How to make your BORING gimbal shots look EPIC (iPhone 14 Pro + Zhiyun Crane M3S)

right, folks, the video you saw at the beginning was all shot on the iPhone 14 Pro using the Zhiyun Crane M3S.
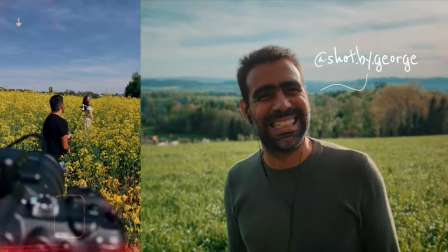73s
With the help of Megan as the model and George filming the behind the scenes,
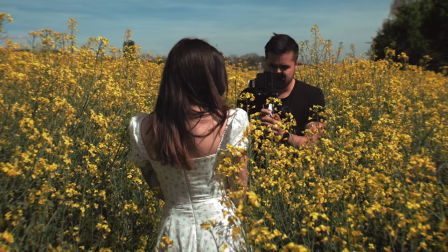76s
I challenged myself to create a cinematic portrait video to demonstrate how beautiful your shots can look using a phone and the right filmmaking equipment. So in this video, I will give you some tips and tricks on how to make your gimbal shots look epic using the iPhone 14 Pro and the Zhiyun Crane M3S. Before we get into the tips, let's look at the camera equipment I use.
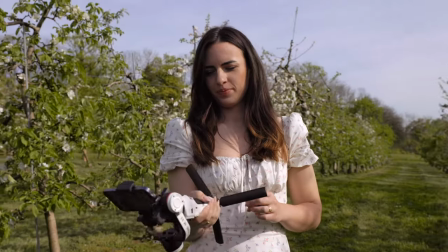95s
As you know, I film a lot on the iPhone as it's convenient, as I don't have to carry around heavy gear, which makes the shooting process more fun. The reason why I like to film on an iPhone 14 Pro is that I can film in cinematic mode in 4K 30 frames per second. Being able to film in 4K provides me with the highest quality possible, also allowing me to reframe my shot in case I didn't get the composition right.
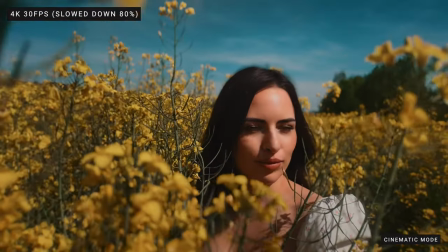117s
Cinematic mode only allows me to record in 30 frames per second, which is just good enough to slow down the footage to 80% to get that familiar dreamy feel.
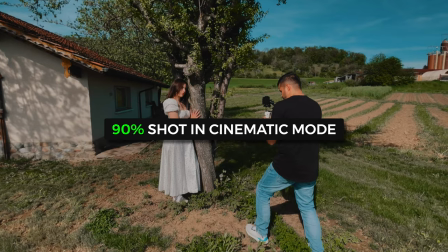126s
Now, I would say around 90% of the video was shot in cinematic mode.
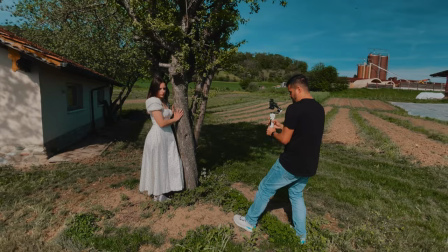130s
The other 10% was filmed using the standard video mode, as I wanted some shots to be filmed in 60 frames per second.
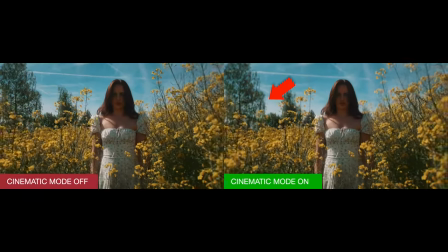136s
Now, the beauty of using cinematic mode is that I can create a creamy, blurry background, which helps create that dreamy look in my video. Now, to create these smooth camera movements, I use the Zhiyun Crane M3S, which is a compact, lightweight gimbal, perfect for run and gun shootings.
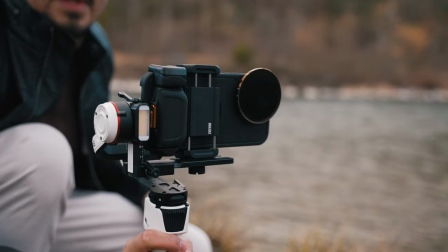152s
Now, what makes this gimbal so special is its versatility. For mobile filmmakers who need heavier setups, such as when mounting a third-party lens, this can come in handy,
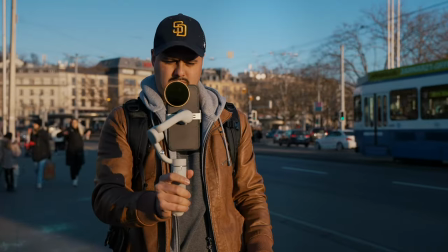161s
as most other smartphone gimbals on the market are designed to be solely used with just your phone.
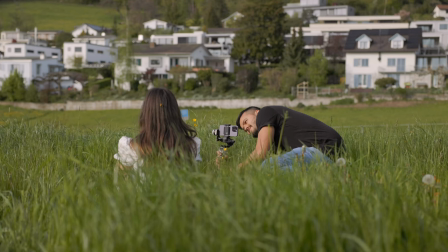165s
The gimbal itself weighs 700 grams, which I like because having a little bit of weight, especially when filming with a smartphone, helps reduce these shakes in a video. So let's now dive into the tips and tricks to making your gimbal shots look epic. My first tip is to get to know your gimbal.
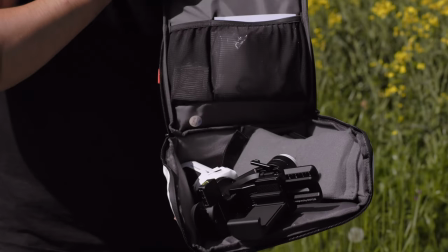180s
Just because you bought a gimbal doesn't mean your videos will automatically look cinematic.
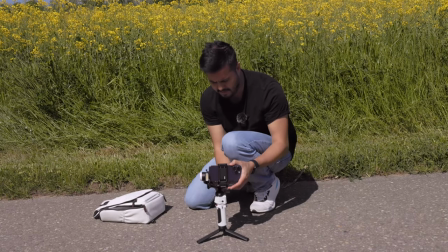184s
You will have to learn how to balance your phone on the gimbal, get to know the basic button functions,
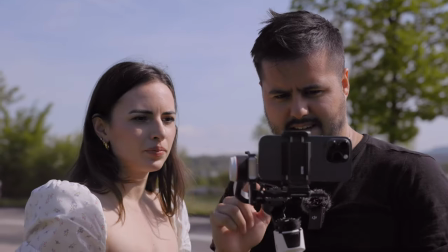190s
and learn about the different shooting modes available so that you can operate more efficiently and create the shots you need. Most gimbals on the market work similarly. Once you get the hang out of one, it will be easy enough to transition between different brands. However, each gimbal has its unique features.
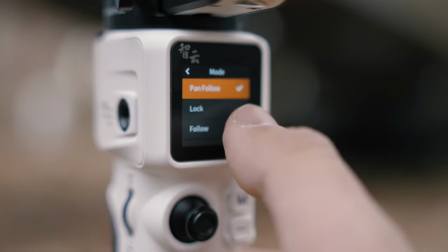205s
What I like about the Crane M3S is that it comes with an LED screen, making it super easy and quick to navigate between different modes, as well as settings. This saves me from not having to download and use third-party apps, as most smartphone gimbals require.
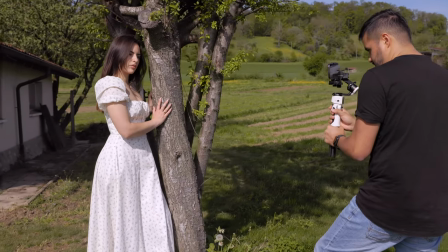218s
It also shortens the learning curve for those who do not necessarily need all of the extras that come with using a third-party app. Tip number two is to move steadily.
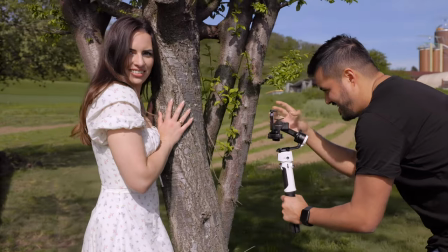227s
I know this may sound simple, but in the shooting process, too many beginners get a bit too excited when they first get the gimbal and want to just go wild with it.
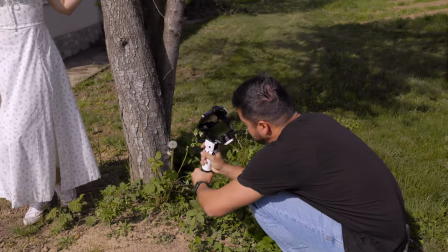234s
However, it's important to remember that the slow and steady moving shots are key to creating those cinematic looking videos.
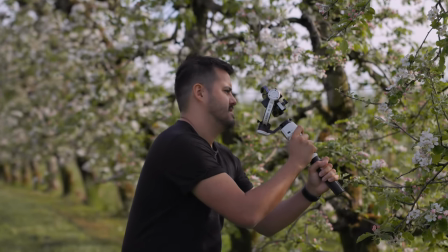241s
You want to hold your gimbal with both hands, keep it close to your body, and hold your breath while you perform the gimbal move.
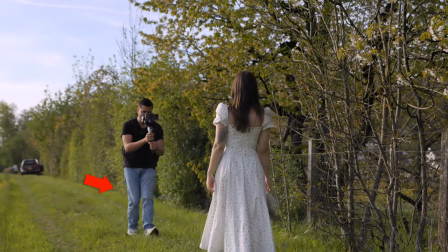249s
Now, if you're walking, make sure to bend your knees and walk heel to toe at a constant speed.
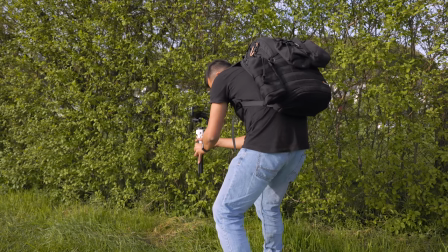254s
Now, you don't always have to be walking when operating with a gimbal. You can also stay in the same position and move your body to create small camera movements. Too many beginners underestimate this, and by just following these rules, you will be able to create much smoother gimbal shots. Tip number three is to start with simple camera movements. One simple camera movement would be the push-in shot, where you move the camera in a linear direction towards your subject,
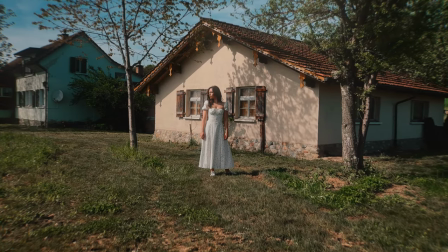277s
and a subtle push-in movement not only as dynamic, but also captures the audience attention towards a specific point in the scene.
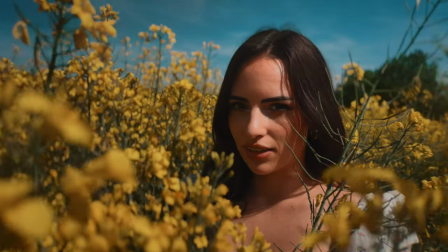284s
I also like to create subtle push-in shots where I have the camera close to the subject to help connect the viewer with the character.
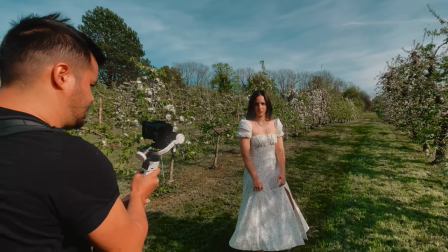292s
Also, a tracking shot is fairly easy to create, where you follow a subject to show off the scene or the location. And last would be the slide shot, where you're moving the gimbal in a lateral direction, which can be used to reveal a subject or a location. So these are some simple camera movements that you can start using with your gimbal to take your videos up a notch. Tip number four is to get creative. So once you have some of the basic camera movements in check, you can get creative and start experimenting with your shots.
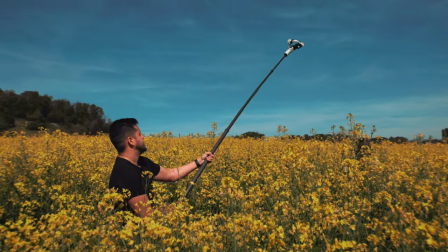317s
One of my favorite gimbal shots that came out pretty well was the top-down crane shot.
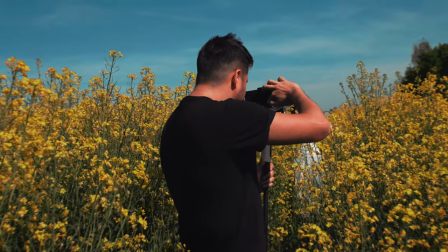322s
For that, I used an extension pole and simply set the gimbal to lock mode so that the focal point would stay fixed.
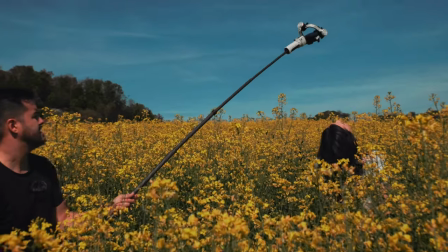329s
Because the Crane M3S has no movement restrictions, I was able to create the crane with ease. A cool mode the Crane M3S has is vortex mode,
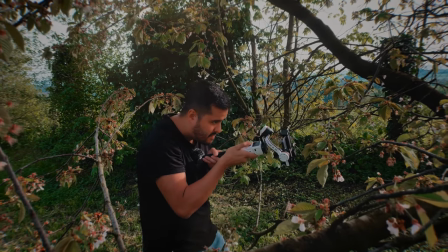336s
where I was able to combine a push motion shot with a rotational shot, creating a dynamic inception effect.
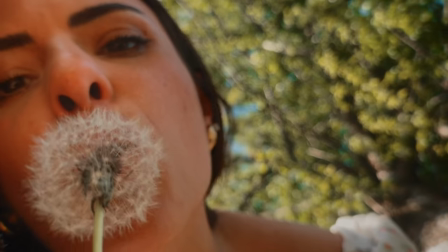343s
I also used the vortex to create a low POV shot of Megan blowing the dandelion with a handheld effect applied.
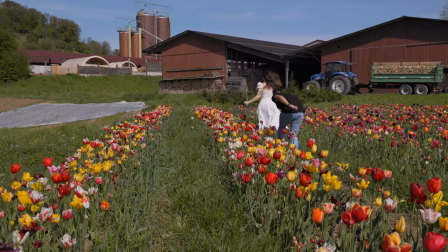350s
I also inverted the Crane M3S to create a unique low perspective that would normally be hard to achieve when done handheld. So as you can see, you have unlimited possibilities when it comes to getting creative gimbal shots. However, as I mentioned in tip number one, it does require you to know your gimbal so that you can take advantage of all of its features. So my fifth tip is to use external light. The Crane M3S comes with the FiberRay M40 as a combo,
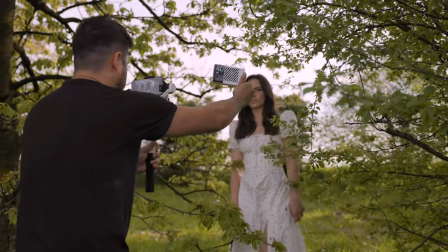376s
which is a powerful LED light that can even be used when filming outside on a sunny day.
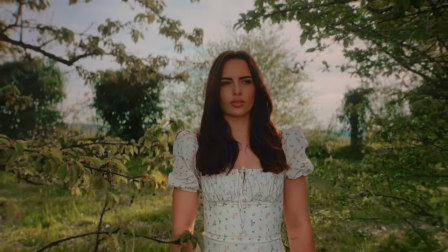382s
It is that powerful. The M40 pocket LED can be very useful to help light up the subject, especially when the subject is being backlit.
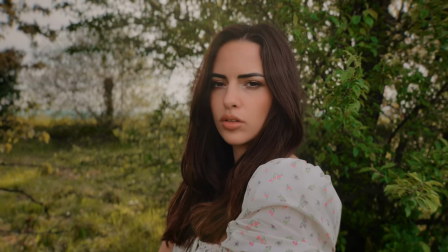390s
Here's an example of Megan without using the external light, and here is one with.
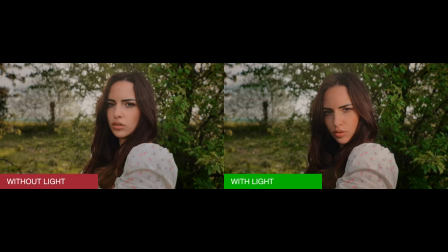394s
You can see that it makes a huge difference and not only improves the quality, but also helps focus the attention more on the subject. The Crane M3S does have a built-in light. However, I don't like having the subject being entirely lit from the front as it creates more of that flat look.
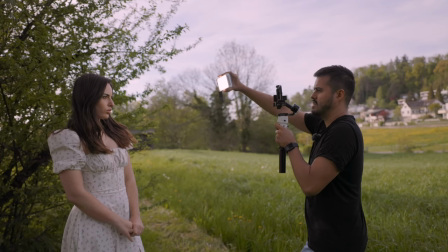410s
So with the M40, I can be more flexible in terms of positioning the light for a more natural looking shot.
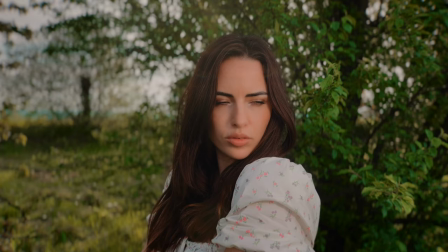416s
Ideally, I like to shine the light slightly from above, more to the side, as it creates a more three-dimensional look. Now to wrap things up, I've put together an edit where you will see the final shot, including the behind the scenes, put side by side so that you can see how I achieved each shot.